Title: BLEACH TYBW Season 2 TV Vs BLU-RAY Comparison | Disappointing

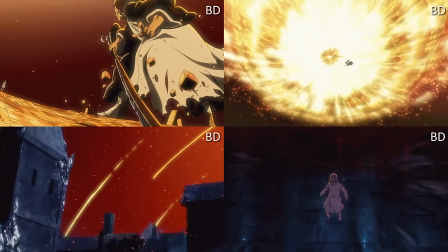[8:12]
So I would like to talk about one of my personal favorites, which is episode 21, which is Ichigo versus the Bambis, right?
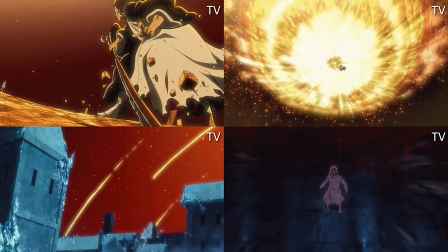[8:18]
And the reason why I want to talk about this is because obviously not only was it an anticipated episode by everyone's standards, right?
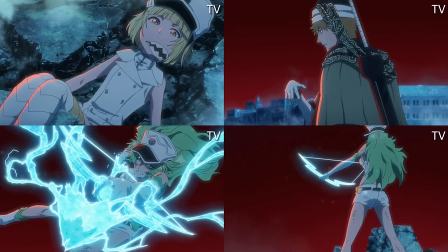[8:24]
It's like Ichigo is coming back, right? He's coming back after this long training arc. It was kind of, you know, well wanted.
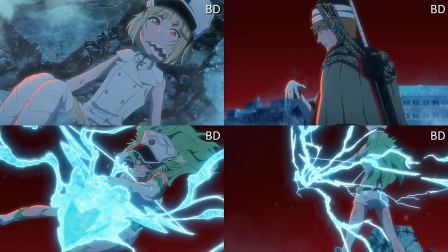[8:30]
Now let's talk about this episode. As you can see, I'm just going to post the GIFs or the images on screen as i just waffle but they did do some really good improvements especially with the lightning effects especially well i guess it was just an effects diff in general when you see like the lightning or the light still
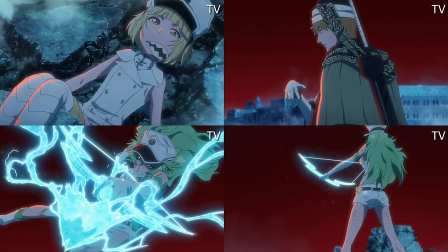[8:45]
coming out of the belt buckles of like the arrows of the quintigolds there was also like a correction on latota's face on one of them candace gets a little bit of
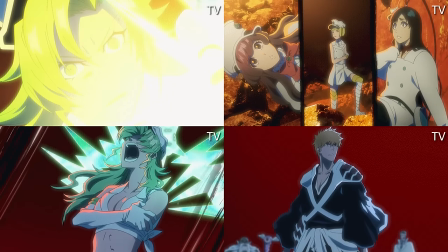[8:53]
a correction too zen bonzaka corrections character corrections as you can see you get a little bit of shadow differences within the quintigold
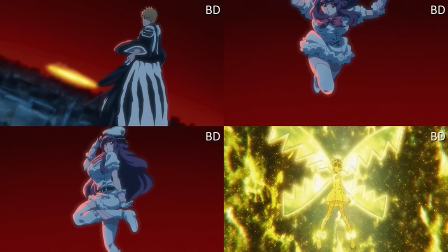[9:01]
transformation i think the one thing that i do like is like the little sparks added between Ichigo and Meninas is like hand-to-hand sword battle and of course you
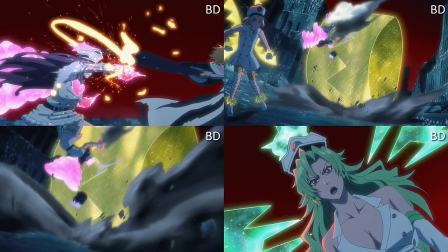[9:10]
get to see like a Candace facial fix as well as like Meninas having her wings in the tv version she didn't and the kind of I forgot what it's called but the the bear trap thing that Letoto did there's corrections on that as well I wouldn't have noticed it but animators did
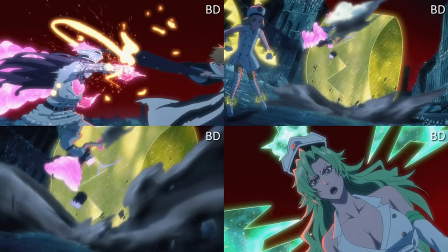[9:26]
so fair play I respect it now I'm going to show you some screenshots that I personally like the most and I went out my way to get like the high detailed ones because one thing that really
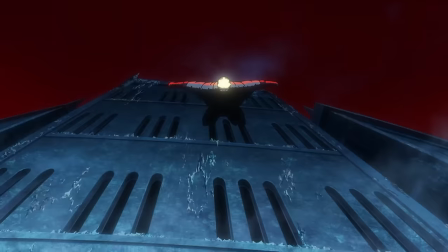[9:38]
frustrated me about the Quincy girls versus Ichigo and maybe it's just me
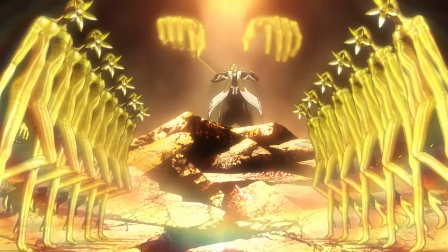[9:44]
but I I really most people couldn't couldn't stand it because
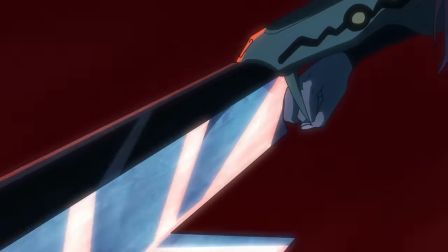[9:49]
of some weird like you know there was some fluidity that people expected to be there and that's
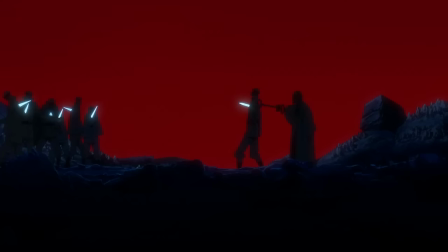[9:55]
fine I get that but the one thing that bothered me the most and And to be honest, throughout this core,
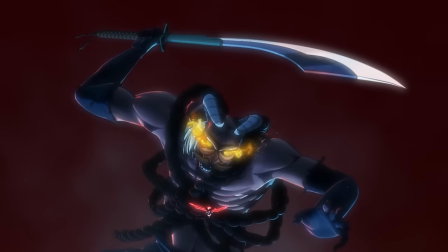[10:00]
in general, is that it's really hit and miss sometimes, depending on who the fight is,
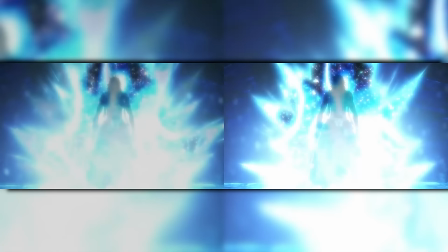[10:05]
it looks okay. But there was something about Ichigo versus the Bambis that really drove my fucking gears. And that was the blindness of the lighting effects.
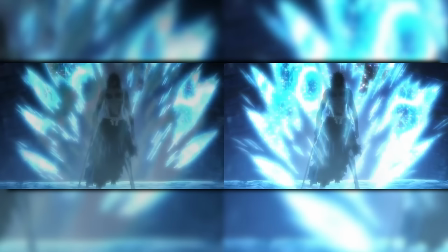[10:16]
Some lighting effects were just so over the top or oversaturated that, like, there was so much detail within the lights of the wings or sometimes the arrows. that the explosions that it all looked
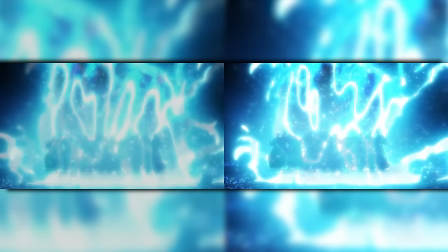[10:29]
like a blurred mess like there was so much noise going on that it just fused into this blurry mesh of just nothing and when it came to the blu-rays i'm showing like comparisons now right you actually see kompachi's body you get to
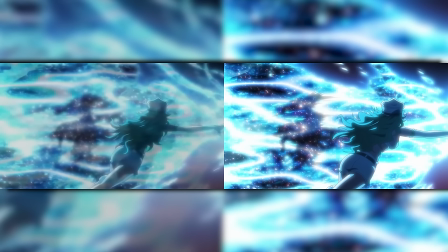[10:45]
see the detail actually get hit you actually get to see you know a very clean shot and and not like maybe it was a tv version because you know people might get like you know the epileptic fits and they do that like dimming maybe that's why but even so it's like even look at the soul reapers here it's like
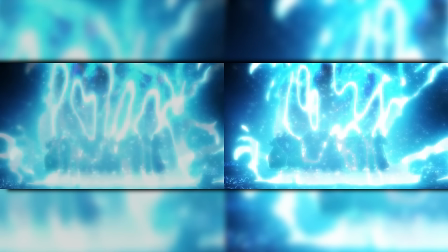[11:02]
when this is happening really quick on screen it's very overbearing to look at i think you know that they do this to stop people from having the epileptic fits and whatnot but i think it actually hurts your brain even more look at this candace picture throwing an attack at
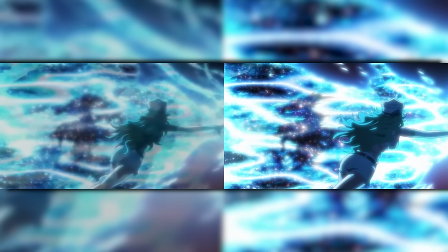[11:18]
compachi right look at how much detail is lost in the tv version and this bothered me because it was like who's can this hit in here obviously i know it's compachi we know it's compachi because of the context right but it's like if i was to show somebody this still shot here they
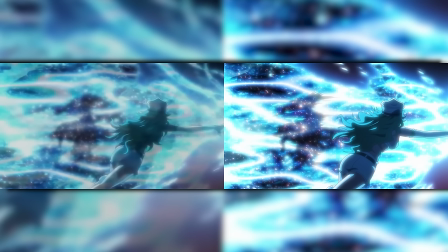[11:33]
wouldn't even know like like oh i've got to look at the black bit the black bit doesn't even look like a figure of anything it just looks like it's part of the the electric itself but then you look at the blu-ray and it's like oh okay there's actually a figure there and there was also
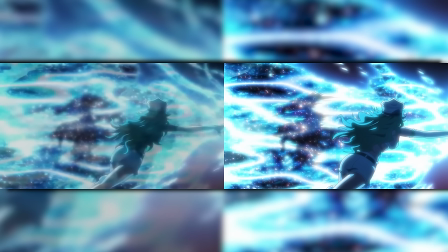[11:47]
an issue with ghosting as well with in the tv version which again ghosting getting fixed i love it but it was another problem
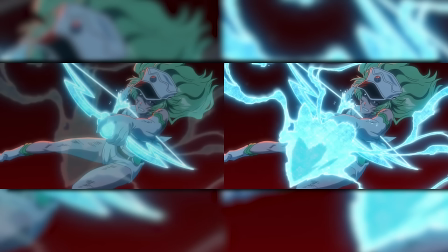[11:54]
that just added to my viewing experience when it came to episode 21 in general and you can see perfectly here i got it just perfectly where you could see the ghosting and um the what it was originally supposed to look like so that bothered me quite greatly because it took away from the